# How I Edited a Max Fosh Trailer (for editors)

I'm not gonna lie on them. Sugar helps. It's all about my rings. Today, we're breaking down the Max Bosch trailer edit. It's not like it was a huge edit or anything, but I just feel like there were some little bits in there that could be really useful for editors or... Well, editors, yeah. Just straight-up editors. So, let's jump in. The main aim as a short-form creator is to hold attention spans at all times. Hearing, seeing something. Not smelling, but it could even be as simple as you wondering why I'm so low in frame right now.
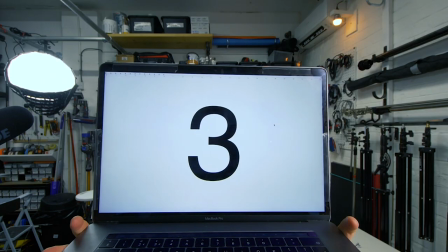It should be up here, right? For this video, I will give you three main takeaways that you can take away with you. That is what takeaway is. Okay, so the brief was I'm going to give you a 60-minute
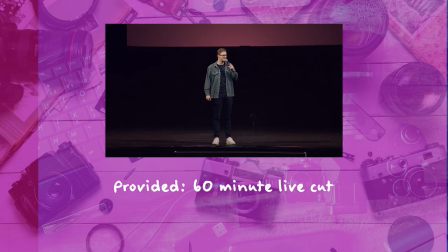full cut of the live show for my stand-up social butterfly. You've got to go from that to a short 40 to 60-second cut-down trailer. It's gonna excite people, it's gonna make people wanna watch the main show. That's the aim, that's what we're going for. Okay, so one thing I think is really important about every single project you do is to get a good understanding of context. Who is the client, what are they trying to achieve? You know, because Max has got his success through YouTube. So I felt like it was quite important to address some of that in the trailer.
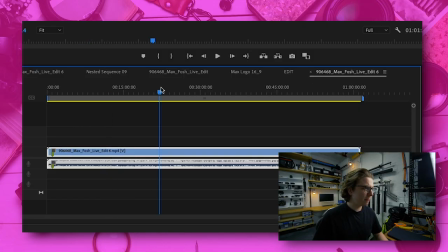Okay, so this is what I've gotta work with. I've got a one hour full show here.
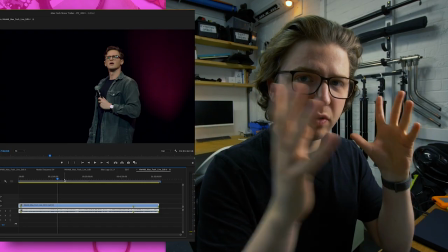No camera angle choices, so this has already been cut. So I can't pick another camera angle.
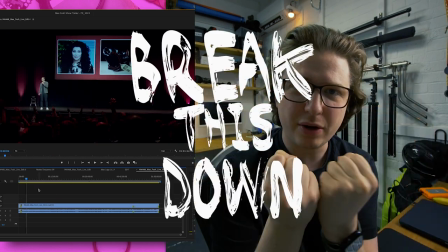The most important thing here is to break this down and I'm so keen on breaking stuff down You know,
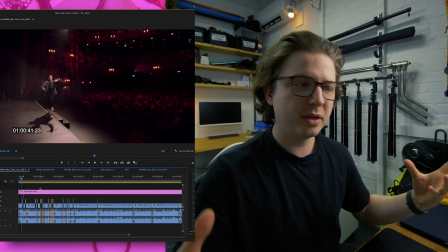I feel like sometimes people just try and tackle this stuff head-on without kind of like really know what they're working with So I watched the whole thing twice with my girlfriend
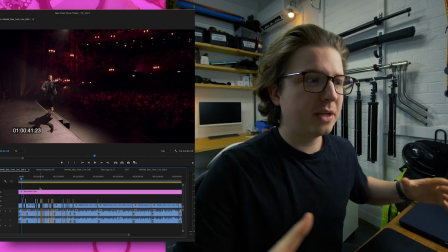It's quite useful actually being around other people if you're doing something like this because you know if she laughed at a good joke I made a note of the timecode
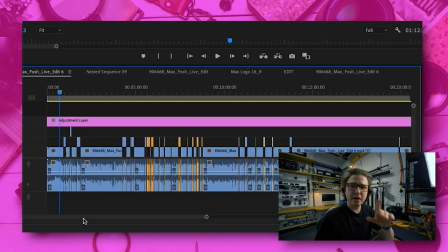So yeah, I'm going through and I'm picking the best bits and as you can see on my timeline here They are and then
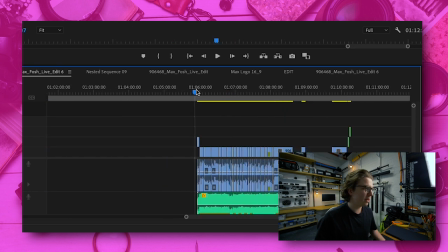I end up with what's this four minutes three minutes three minutes a funny short liners so that that I can use in my trailer boom you've got 60 minutes down to four minutes nice okay so now it's it's more about
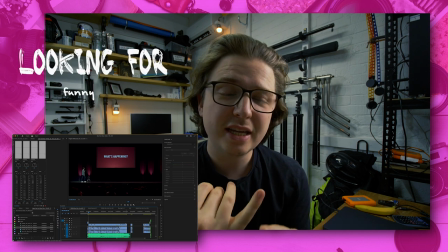the order I'm looking for something that's funny that's maybe intriguing connects with
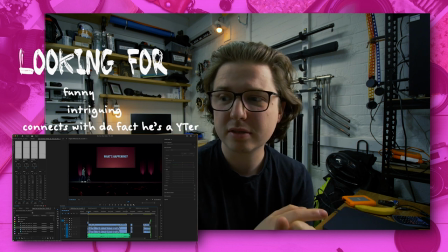the fact that he's a youtuber I feel that's quite important for his audience maybe just simply like oh that's max wash the guy saw on YouTube
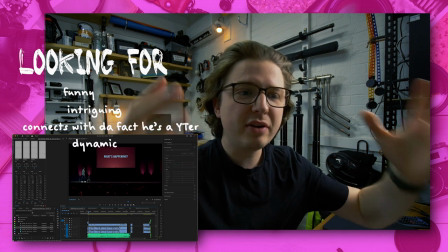dynamic is a big one you know in the trailer we want to have a variation of whether he's on stage whether there's a screen,
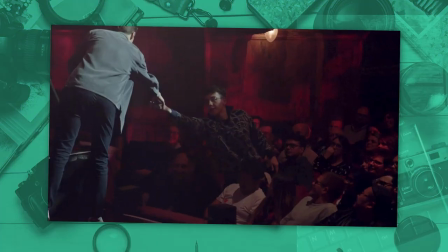whether he's got a prop, whether there's connecting with the audience. We want to see all that in the trailer because that's what we get in the show.
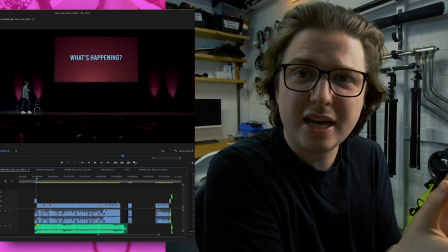If we just select clips from him just standing in stage at the same point, it's gonna be kind of boring for the trailer. So yeah, as I mentioned, Max is well known for his YouTube stuff, so I've said that a lot overnight, but I don't know. So I thought the first clip there would be good.
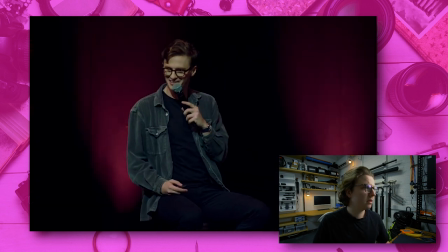It's time now for a bit of a change of pace. Let's talk about my penis.
I was gonna go with that one, but...
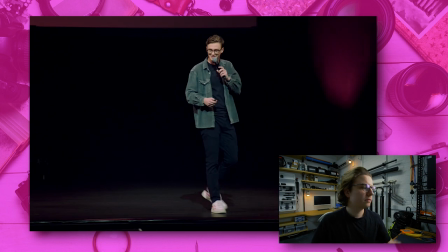Normally you can hide behind your usernames in the comments section. Suck your mum 63, I know you're here somewhere.
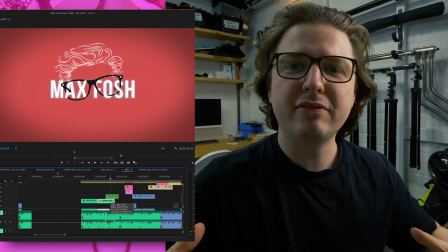You know, it's funny, it's a YouTube reference. You know, he's talking about the fact that he was on YouTube, but now he's here in front of you on the stage.
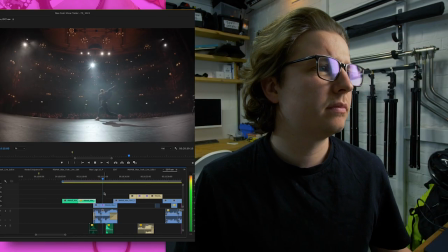Next clip.
What's happening? London Palladium! Energy!
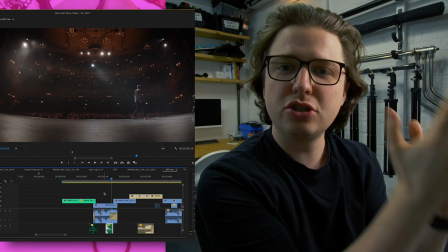Yes. We're getting an idea now what this is. This is YouTube Max Foch on stage at London Palladium.
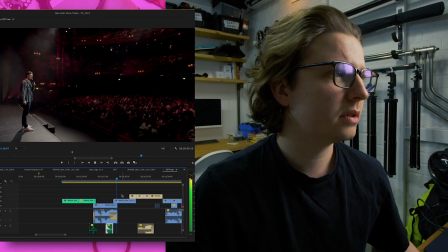You know, that energy is good though, I like that.
Thank you. You're sat there wondering whether this is going to be funny. Don't worry Hannah and me too.
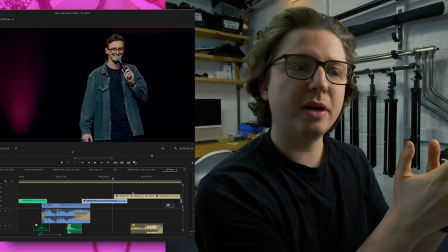It's a great line. We know him as Max the YouTuber. This is him on stage. We're wondering is this going to be funny.
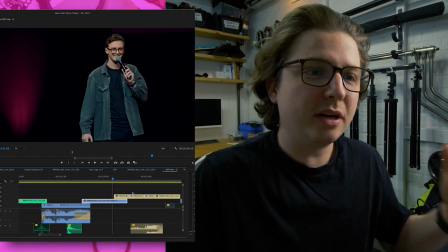You know, he's kind of saying that out in the open. Yeah, I think that's good. And it works for the trailer as well.
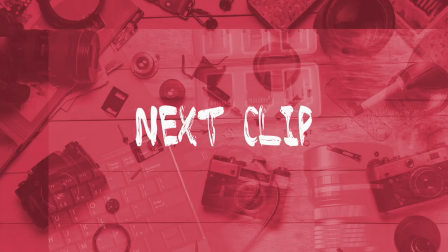This is the first time we're kind of seeing him like this.
You genuinely got a note that just says shame.
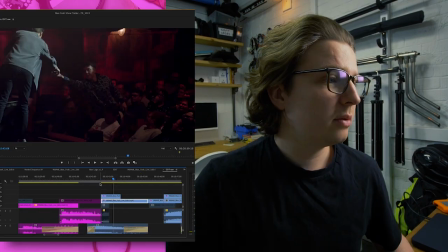I like that shot. Max is holding a phone. We established that this is someone from the audience's phone and not Max's phone.
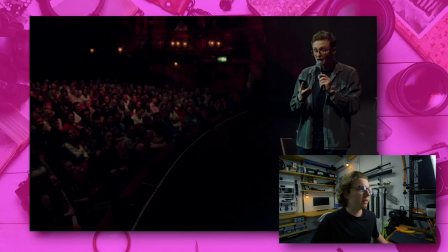Imagine having this shot without that clip in.
You genuinely got a note that just says shame.
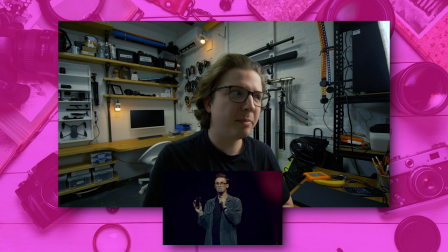If you don't hear the uv at the start, the viewers might be thinking, is this his own phone? Whose phone, what is going on here?
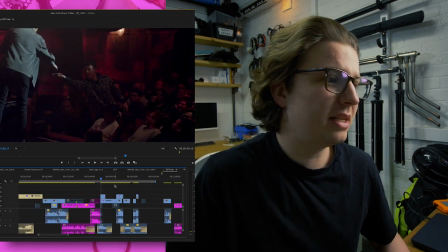So that shot is actually crucial. And it's good because it's a different thing that isn't just max on stage. Dynamic remember?
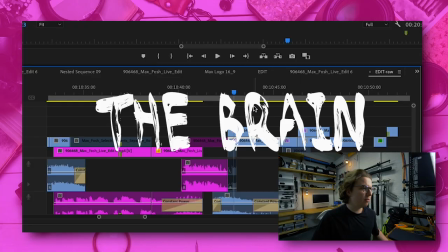Keeping the brain moving.